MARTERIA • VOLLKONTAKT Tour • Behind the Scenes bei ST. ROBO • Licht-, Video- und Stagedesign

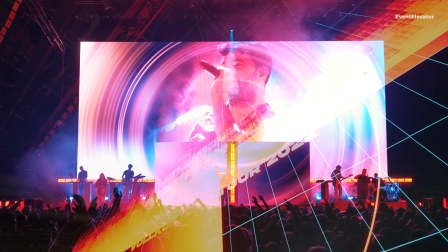279s
Und somit war es uns wichtig, dass wir den IMAC-Anteil zum einen ins Bühnenbild integrieren, und zum anderen aber auch den IMAC-Anteil so verfremden und das aber immer in Anlehnung an den Content,
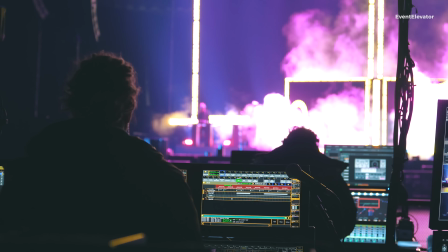293s
sodass Content und IMAC zusammen eigentlich erst den Content ergeben.
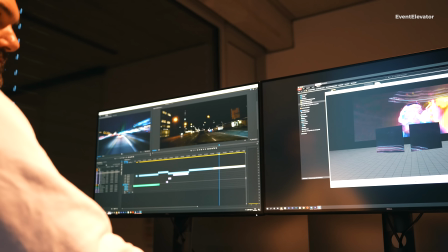298s
dass der Zuschauer durch den IMAC-Anteil die Möglichkeit hat,
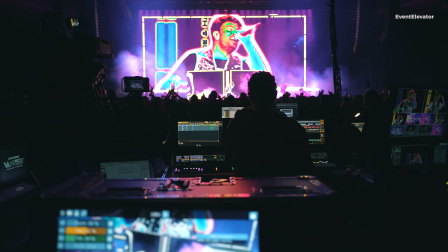303s
Marten auch nah zu erleben, allerdings nicht in einer so klaren Darstellung,
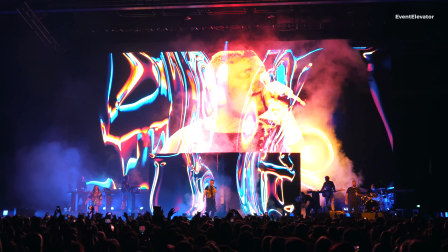309s
dass man das Gefühl hat, man guckt Fernsehen, sondern immer so, dass es künstlerisch in den Content eingebettet ist und so eine Gesamtinszenierung ergibt.
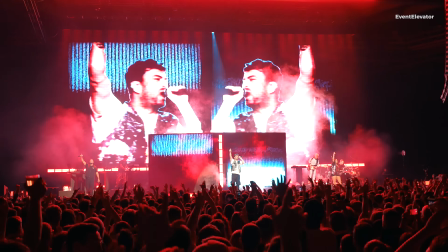317s
Das hat zum Layout der LED-Wände, die wir benutzen, geführt. Wir haben zwei kleine LED-Wände vorne, die in so einem V gebaut sind,
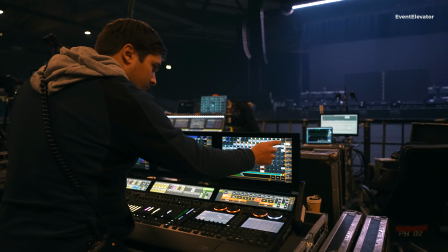327s
mit einer Lichtlinie in der Mitte und eine große LED-Wand im Hintergrund und versuchen halt,
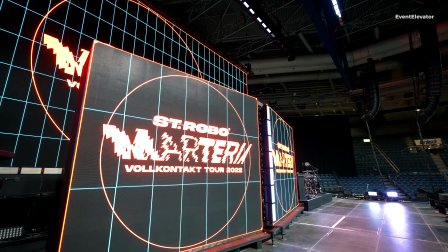332s
wann immer es geht, irgendwie ein interessantes Spiel zwischen diesen beiden tiefen Ebenen herzustellen. Die hintere LED-Wand ist auch virtuell in zwei Teile geteilt, sodass man so Parallelanordnungen machen kann.
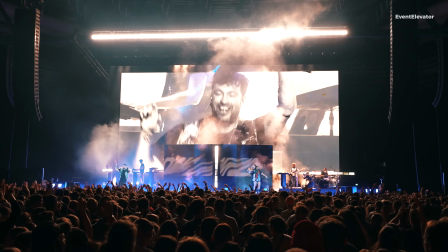346s
Live-Bild wandert teilweise von den vorderen LED-Flächen auf die hinteren LED-Flächen.
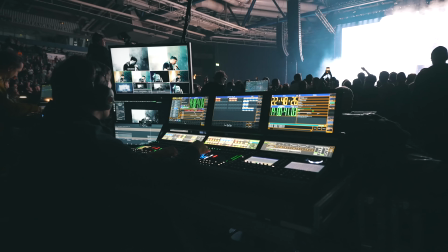350s
Was für uns neu war, ist, dass das Live-Bild oder iMac so in dem Maße in den Content integriert ist. Bisher war das bei uns eher getrennter, auch aufgrund der technischen Möglichkeiten.
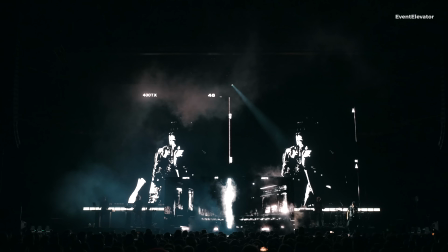362s
Da gab es halt ein paar Neuerungen, dass man auch mit so AI-basierte
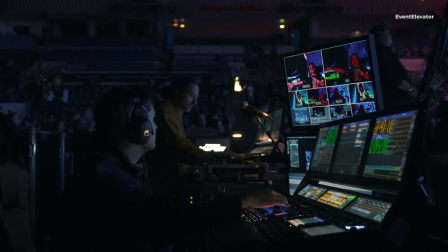368s
Kameraauswertungen hat, die einen Künstler im Live-Bild isolieren können vom Hintergrund in Echtzeit, sodass man den Künstler wirklich in Content einfügen kann.
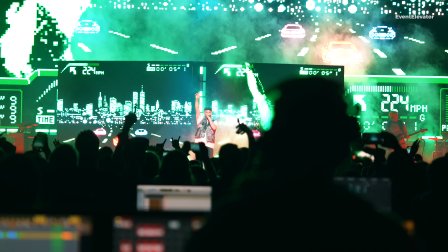377s
Und das war schon eine Herausforderung, dass man den Künstler nicht auf separaten iMac-Flächen links, rechts zeigt, sondern eigentlich alles zusammendenkt. Wenn dann Content und iMac verheiratet wurde, dann muss natürlich auch noch das Licht ergänzt werden.
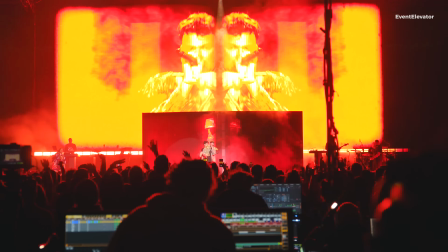392s
Das Lichtkonzept als solches ist eine eher grafische Anordnung der Lichtsysteme. Wir haben ein Augenmerk auf lineare Systeme gelegt, die sich ergänzen lassen zu großen Objekten
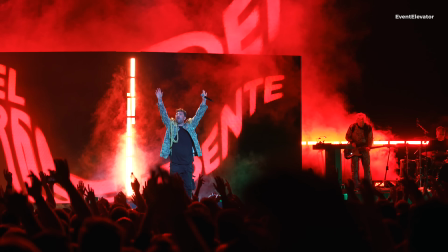404s
und die dann eine Komposition mit den LED-Flächen ergeben. Wir haben in dem Design sehr wenig bis gar nicht auf Beamlampen gesetzt, sondern eher auf LED-Fluter. Wir haben JDC One eingesetzt als Hauptelement. Das Licht hat halt zum einen die Herausforderung, sich
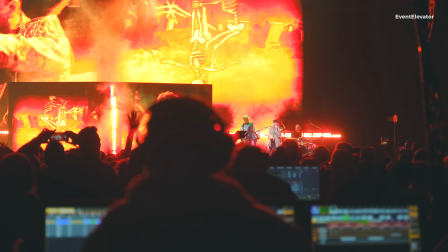425s
intensitätsmäßig erstmal an den Content anzupassen, beziehungsweise Content und Licht müssen natürlich in ein schönes Verhältnis gebracht werden.
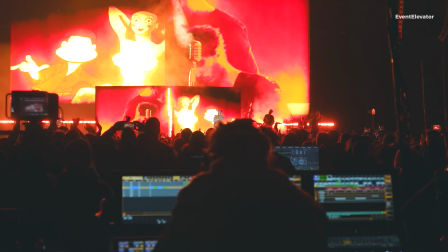432s
Dann gibt es die Herausforderung, die Dynamik des Contents aufzugreifen,
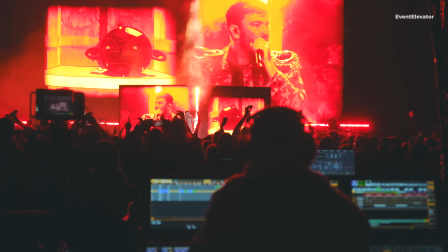438s
mitzumachen oder auch bewusst die Dynamik zu übernehmen an Stellen, wo der Content bewusst in den Hintergrund tritt oder auch selber das Licht in den Hintergrund treten lassen, wenn der Content in den Vordergrund kommt.
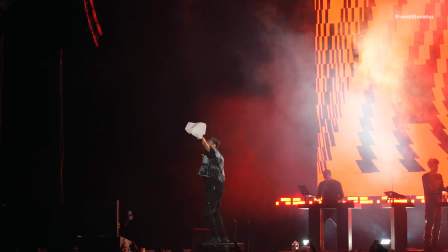449s
Und wenn man diese Faktoren mit einzieht und dann noch den Hauptfaktor eigentlich, man muss eine gewisse Power liefern.
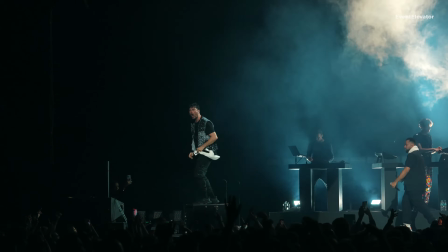457s
Eine Materia-Show braucht eine Energie,
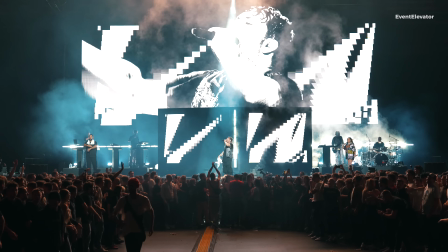460s
die sowohl natürlich im Sound dargestellt wird und die muss aber auch in der Dynamik und auch in der Energie,
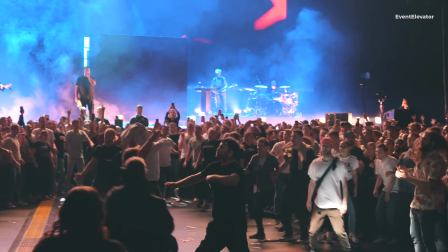469s
in der Energie des Lichtes muss es einen Guss ergeben. Und die Anforderungen ans Licht, sich sowohl an den Content anpassen zu können,
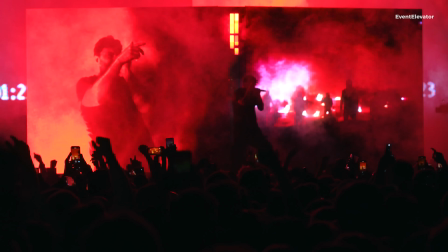475s
die Dynamik des Contents mitmachen zu können, eine Energie liefern zu können.
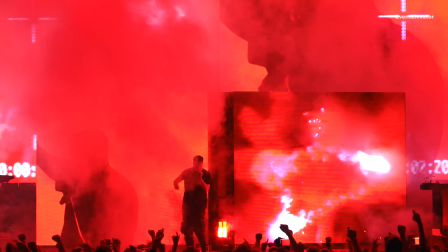480s
Und so guckt man, welche Systeme sind in der Lage, das zu liefern, was wir brauchen. Dann guckt man natürlich auf die Form der Systeme, auf die, wie kann ich die Systeme anordnen, was kann ich machen,
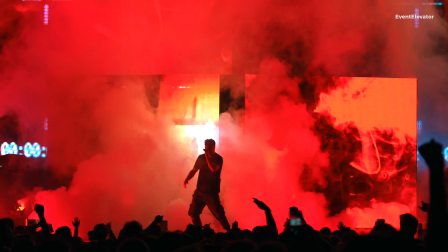491s
um dann daraus ein Lichtkonzept zu entwickeln, was so ein bisschen dem Ganzen einen Wiedererkennungswert gibt.
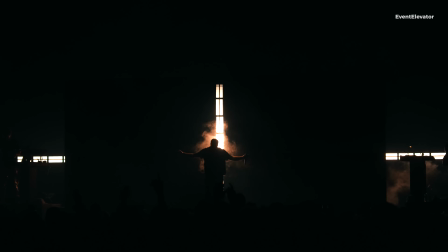498s
Wir haben hauptsächlich JDC One, das ist das dominante Element.